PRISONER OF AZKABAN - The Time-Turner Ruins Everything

He's just like screaming while this dog's carrying him away. Hermione is lifted by the Whomping Willow. She's being swung about. She grabs Harry by his t-shirt and somehow lifts him into the air this way.
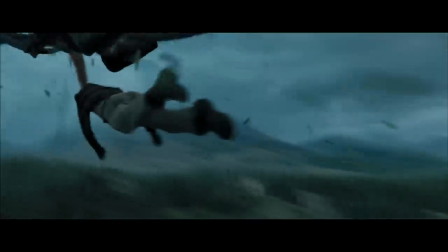And they both start flying around. Eventually, they all end up below the Whomping Willow.
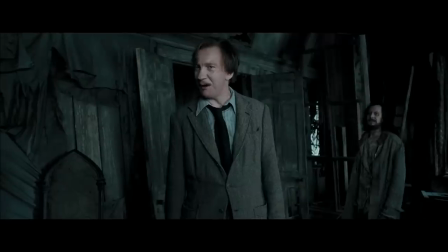Then we get one of the best scenes in the movie. This is when Lupin and Sirius Black confront Harry, Hermione, and Ron.
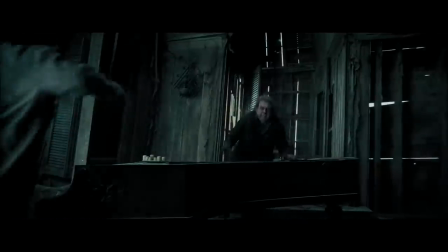Sirius Black and Lupin hate Peter Pettigrew, and they know he's in the room. And they're talking about how much they want to kill him, basically. But Harry thinks that they're talking about him. It's a brilliantly done scene. Although, realistically,
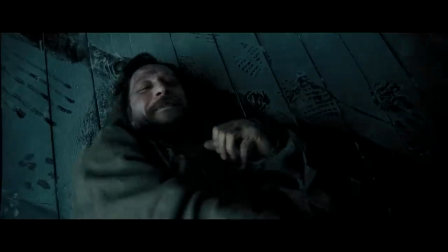they probably would have explained everything to Harry and the kids immediately instead of stringing them along this entire time, confusing the hell out of them.
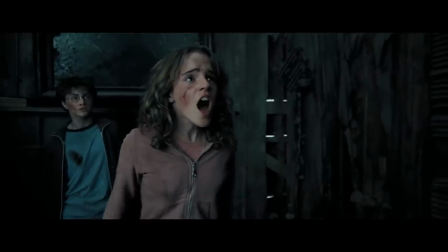I understand. Let's kill him! No! I trusted you!
Because obviously they don't know Peter Pettigrew is the rat.
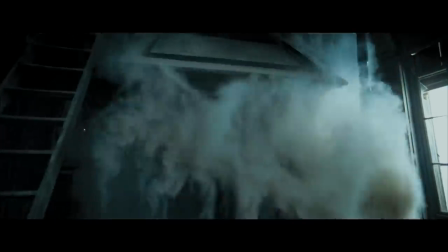And Snape comes out of nowhere and they fuck him up. Later, Lupin turns into a werewolf. And for someone who knows pretty much everything about everything, Hermione is so dumb in this scene. She tries to talk to Lupin after he's already turned into a werewolf. Shouldn't she know that he's not the same person anymore?
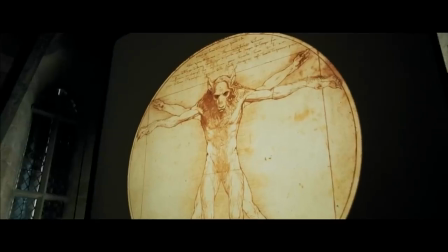What?
This is even funnier because when Snape is teaching a lesson on werewolves, her hand is constantly in the air. And he makes fun of her because she's a know-it-all. Oh my god.
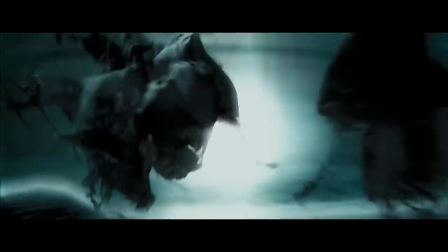When future Harry saves past Harry from the Dementors, you don't hear anything.
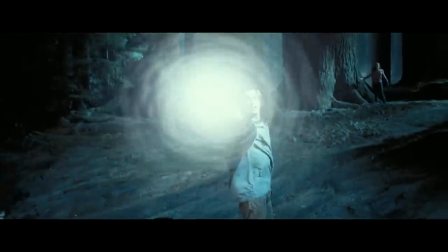A big beam of light comes out of nowhere and saves him. But then we see this same scene from future Harry's perspective, and Harry screams the spell.
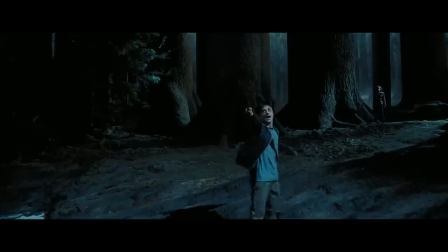He like belts it out.
Expecto Patronum!
I know you're across a lake right now, but you would be able to hear that. I know they didn't include it originally because they wanted the reveal to be, you know, more intense.
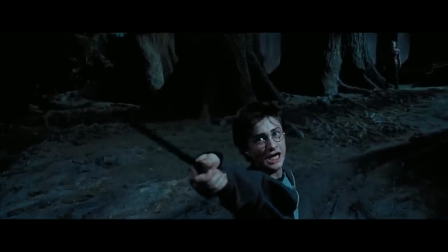And he couldn't have just done the spell without screaming it out because it would just make the scene stupid if he didn't say anything. So I understand why they did it that way. It's just kind of silly. There's a couple second scenes in this movie that must have taken forever.
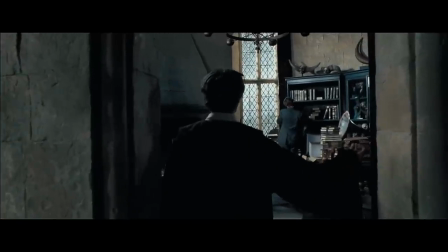Like when Lupin is packing up his stuff at the end of the movie and we get the scene of his luggage packing itself.
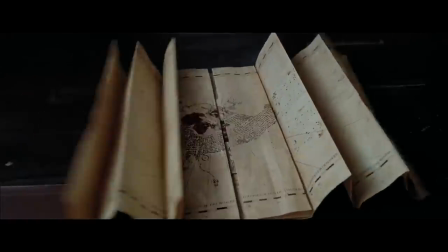It's so intricately done. That's what I love most about these movies. There truly is magic in the filmmaking here.
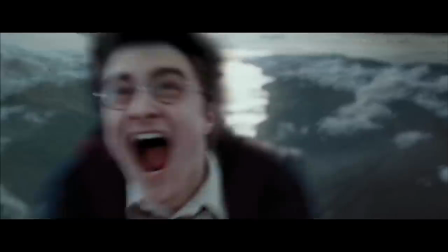The movie ends with goofy Daniel Radcliffe flying on a broom. Overall, I like this movie a lot.
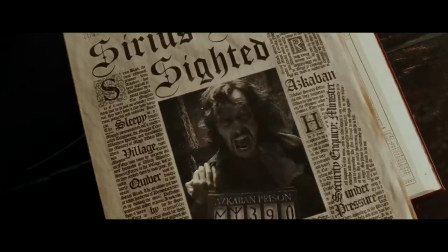I like the change in tone. I like how they tackle things like awful journalism and how that can drastically affect the public's perception of somebody. I like how they went further into family's roots. And it's really fun in this movie to learn about the wizards that were there before Harry and Hermione and Ron. And this movie is full of iconic moments. Thank you guys so much for watching this video. I really appreciate it. If you're interested, the links to all of the Harry Potter videos will be in the description, as well as the video that I made on the Fantastic Beasts movies, which thankfully remained monetized. I don't always lose. If you like Harry Potter, you know, fantasy and sci-fi, things like that, then there's a good chance you'll like my clothing line, Alien Clothing,
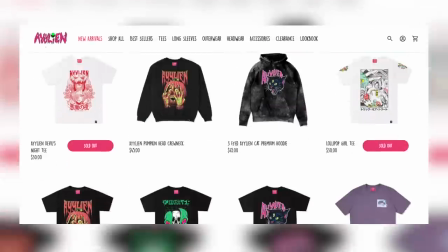AYYLIEN clothing.com. We sell a bunch of really cool designs over there that I think you might like. So check those out if you haven't. That's AYYLIEN clothing.com. Thank you so much to all my patrons that make videos like this possible, and I'll see you guys in the next one.
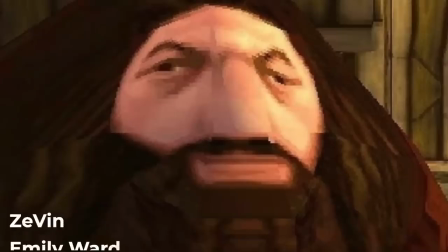Bye.